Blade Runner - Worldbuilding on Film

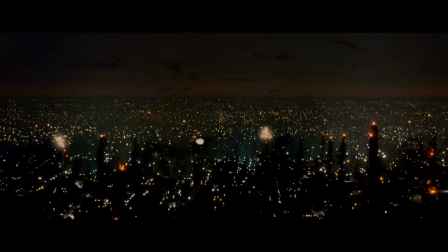0:14 Never has a fictionalised world completely immersed me more so than Blade Runner's 2019 Los Angeles. From enormous fireballs rising across a spread of scattered city lights, to the breathtaking architecture of a dying world,
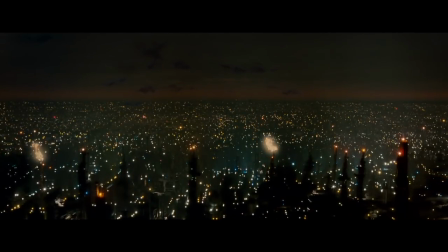0:28 Ridley Scott's Blade Runner achieves in one opening scene what so many other films have failed to do so in their full feature length running time.
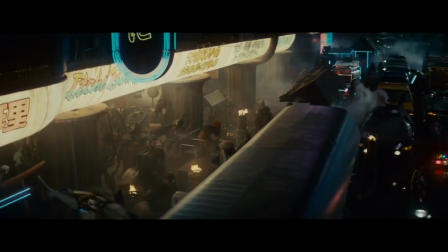0:36 Blade Runner's world is one grounded in realism, yet so wonderfully bittersweet and cold that it comes with a dreamlike beauty.
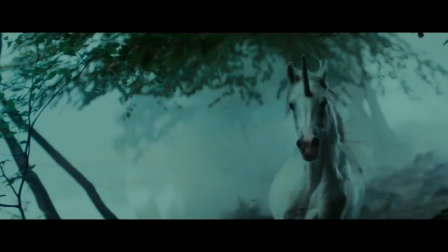0:43 Throughout the film, the audience is left in a constant state of awe and near-hypnosis due to the incredible artistry that went into constructing such a world.
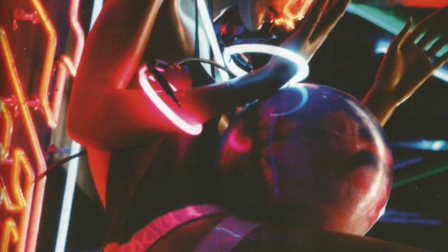0:53 And who better to lead the way in that construction than a director with a background in the art of visual aesthetics?
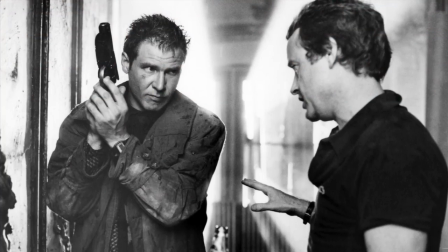0:59 With thousands of telemeasuring commercials under his belt, Ridley Scott captained the Blade Runner ship towards what would later become legendary cinematic status.
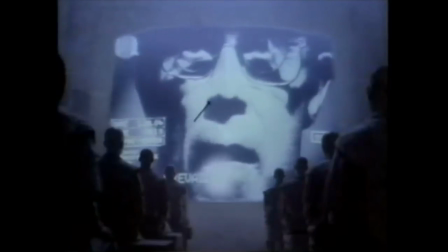1:08 Scott's cinematic ability was seen very early on in his more famous commercials, all the way into his second feature film, Alien,
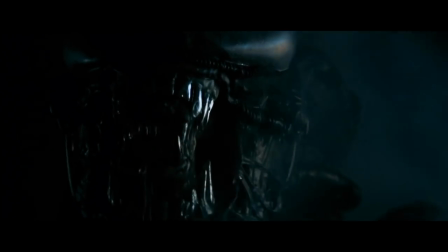1:15 a film that visualises the terrifying and visceral side of space.
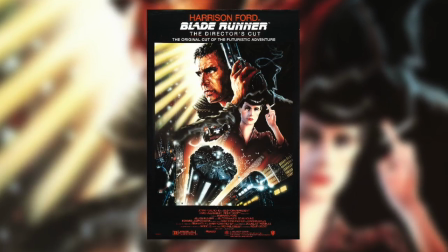1:19 But it wasn't until his follow-up film, Blade Runner, adapted from the groundbreaking Philip K. Dick novel,
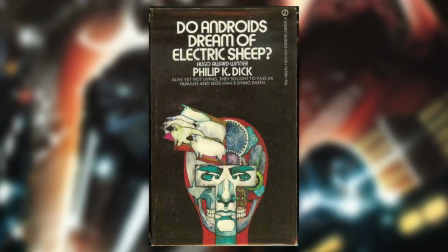1:25 Duandroy's Dream of Electric Sheep, that Scott's visual mastery became fully realised.
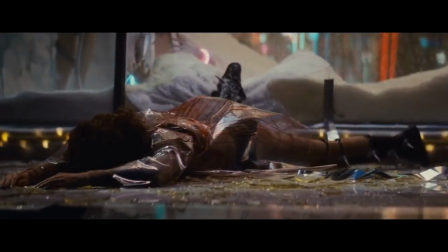1:30 His ability to envelop the viewer into worlds he creates is one that many directors envy.
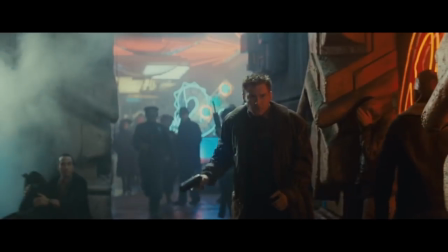1:35 He does this in a few ways. Firstly, by creating extreme depth in his shots.
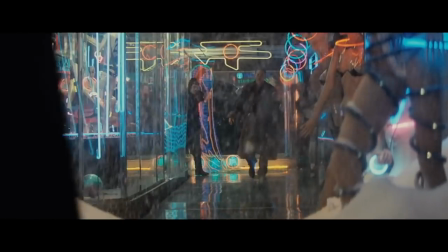1:40 See here the multiple layers to the composition. From the falling snow in the foreground, to the mannequins and neon lights reflecting off the storefront plexiglass in the middle ground,
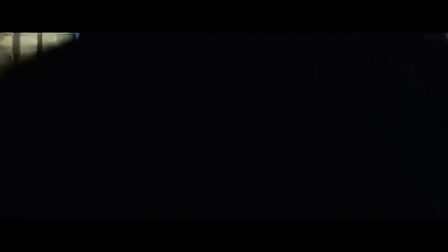1:49 into what is finally a dark void of gathering bystanders as they behold the aftermath of the replicant Zora's retirement.
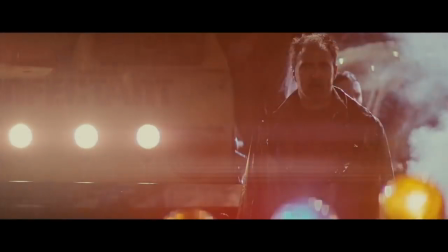1:56 Scott is a master at this, and he jumps at the chance to add another layer to the frame whenever he can.
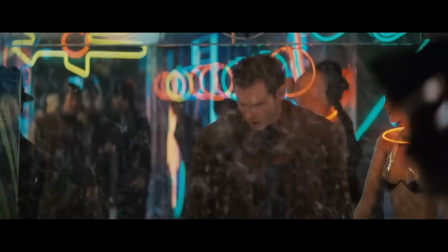2:02 Not only does this further the cloistered aesthetic he was going for, but it's also something that's visually extraordinary to behold.
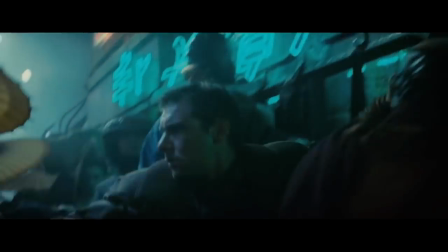2:08 But before all of this comes another element of the production. Before the actual lighting, recording and camera setup comes the initial design of the production.
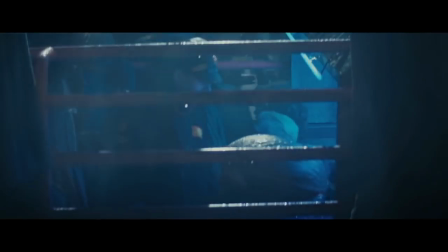2:17 And alongside Scott are a number of talented artists in their own right. First, you have Sid Mead,
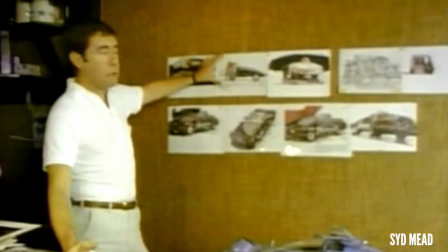2:22 the artist responsible for Blade Runner's revolutionary industrial concept designs that were the first step to creating the beauty of the film's world.
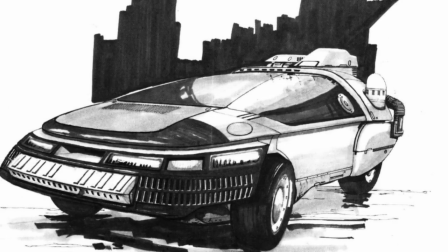2:30 From the sleek, futuristic designs of the multiple flying vehicles and infrastructure in the film, to the film noir-esque streets and cityscapes,
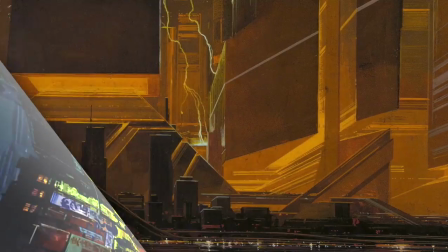2:38 reminiscent of Edward Hopper's paintings of New York City nightlife, Mead's illustrations provided what eventually turned out to be the film's primary visual aesthetic.
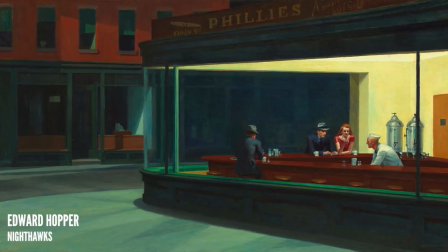2:46 It was Scott who actually noted Hopper's Nighthawks as the perfect illustration for the look and mood he desired for the film.
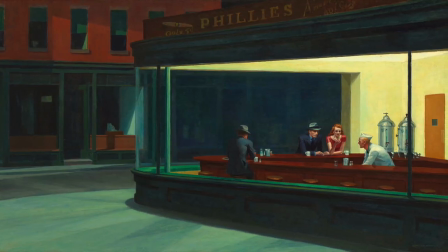2:52 So it's no surprise that the isolation and the emptiness of Hopper's work oozes off Meade's canvases also.
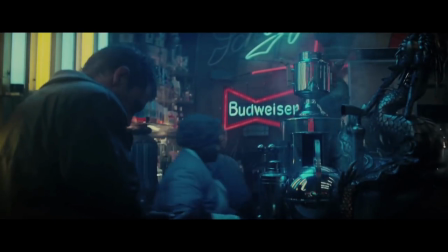2:58 And such a bluesy tone is created with these drawings that when they're brought to life in the film, they're amplified by the character Rick Deckard,
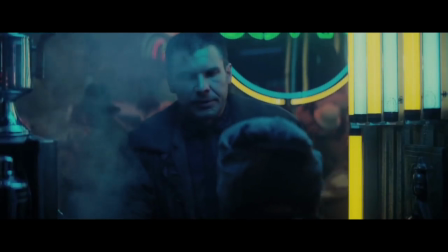3:05 who himself is isolated, empty, and searching for a light in a world where it only seems to pour with rain.
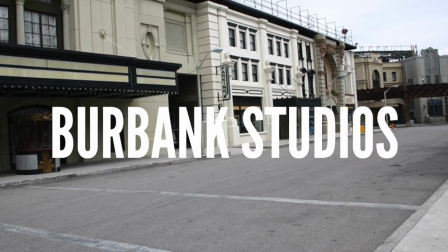3:11 The film was shot on a limited budget on the Burbank Studios backlot, a location featured in numerous Hollywood films,
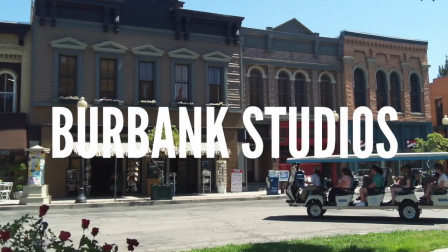3:18 so many in fact, that it's now become a popular attraction for tourists to get a glimpse of some of the behind the scenes of some of the most popular films in cinema.
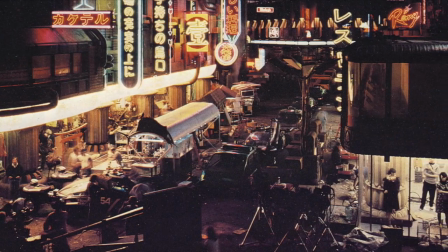3:25 And with a location so well known and recognisable, came the difficult task of masking the studio as a world of the future, 37 years in the future to be exact. Production designer Lawrence Paul closely worked alongside Scott on the film, pulling together the art department that went on to develop the future Philip K. Dick had imagined.
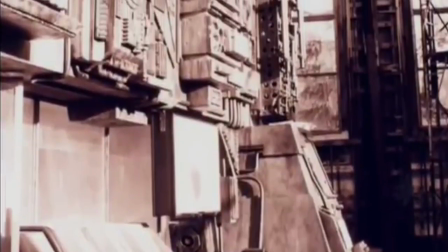3:44 One way in which they did this was by retrofitting the back lot, by pulling the guts from the buildings and bringing them out to the exterior.
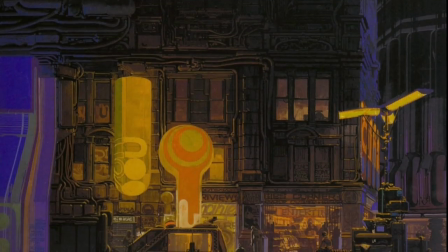3:51 Mazes of industrial pipes and grids wind around the architecture as significant elements to Sid Mead's futuristic designs.
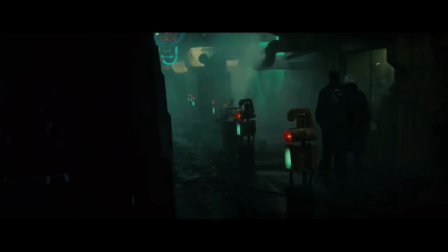3:57 Another being the countless neon lights and signs spread out across the city.
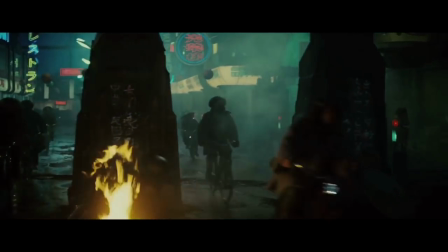4:01 Glowing through crowds of people and reflecting off the rain-soaked pavements, there's a dirty quality that they bring to this dystopia.
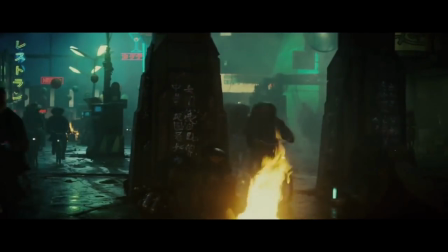4:07 They only add to Scott's thoroughly layered framing too.
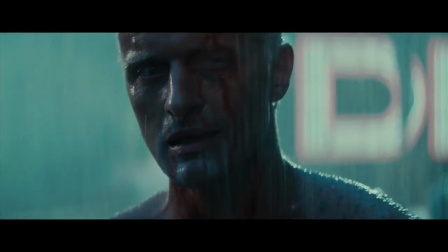4:11 Through thick fogs and pouring rain, this aesthetic that the art department of Blade Runner created proves much more powerful than the CGI dominated landscape of world building today.